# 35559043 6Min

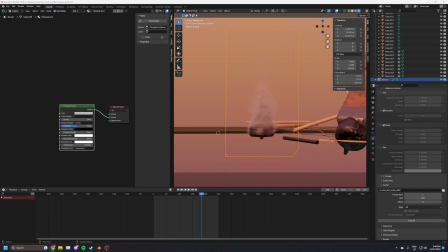I created these fire simulations using the quick smoke effect in Blender,
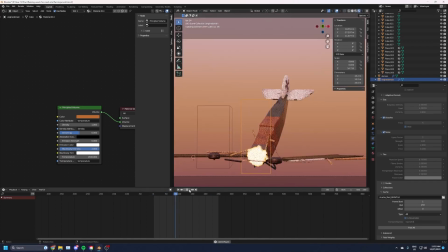as it is more intuitive than the Houdini counterpart and didn't require me to swap the files between the two softwares.
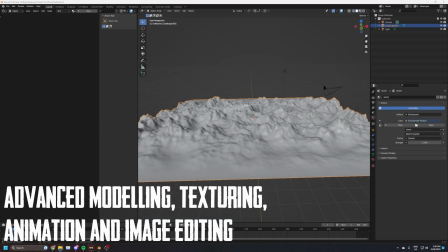After completing the simulations, I began developing the environments. This first landscape was created using the ANT landscape add-on.
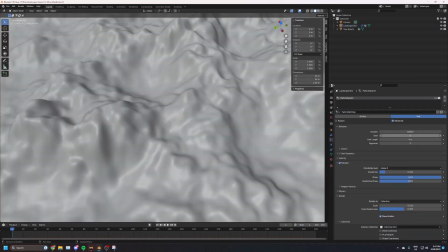I extended the size of the landscape to create a larger sense of scale, then used image textures to make it more realistic.
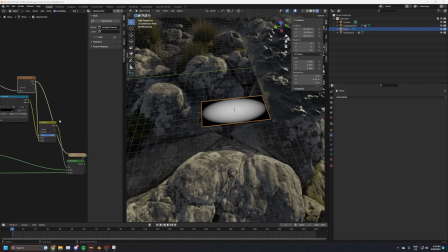A particle system of transparent planes was used to create fog while keeping the render times shorter.
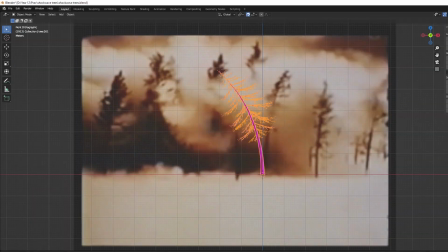I used a simple deform modifier to bend the trees, using a reference video of trees being hit by a shockwave to make it more realistic.
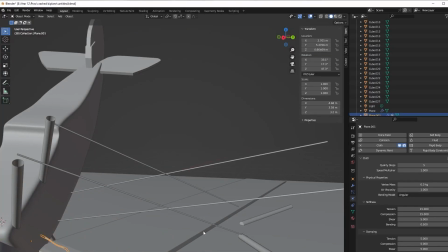I used a cloth simulation to make the biplane's broken cables fall realistically.
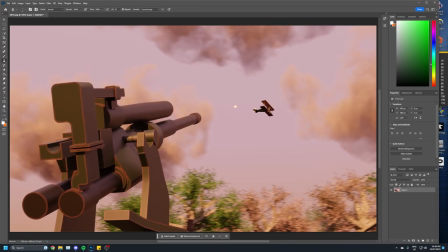In the final render of the anti-aircraft gun scene, several frames had these unintended streak artifacts from the emission shader of the bullet.
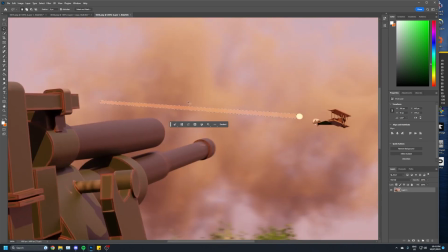To fix this, I had to go through each affected frame and touch it up with content-aware fill and clone stamp in Photoshop.
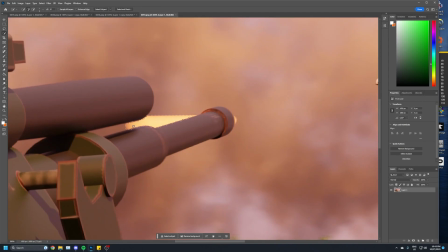This was done to around 20 frames out of 150 total.
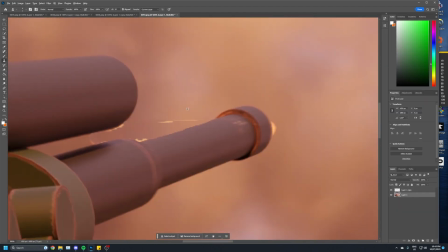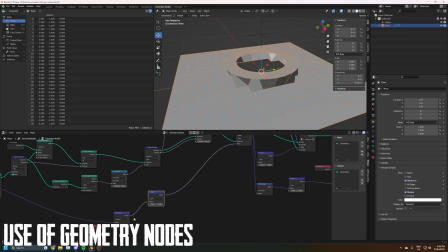I utilised geometry nodes here in order to make the realistic animated bullet holes. The shader made the edges of the bullet holes yellow to convey the heat.
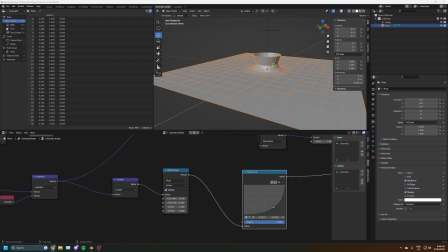This animation was used as the main feature of the intro sequence.
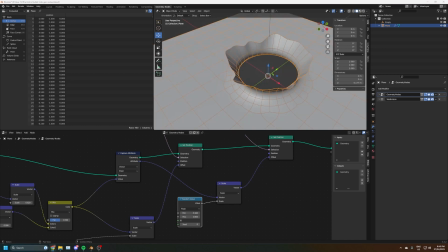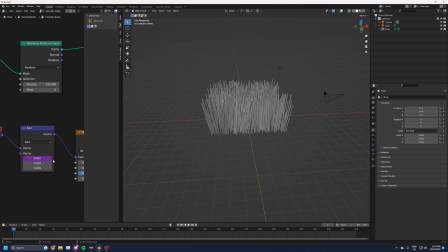Geometry nodes were also used here in order to create a simple animated grass patch, which was adopted into the final close-up scene for realism purposes. It was much less computer intensive than a particle hair system.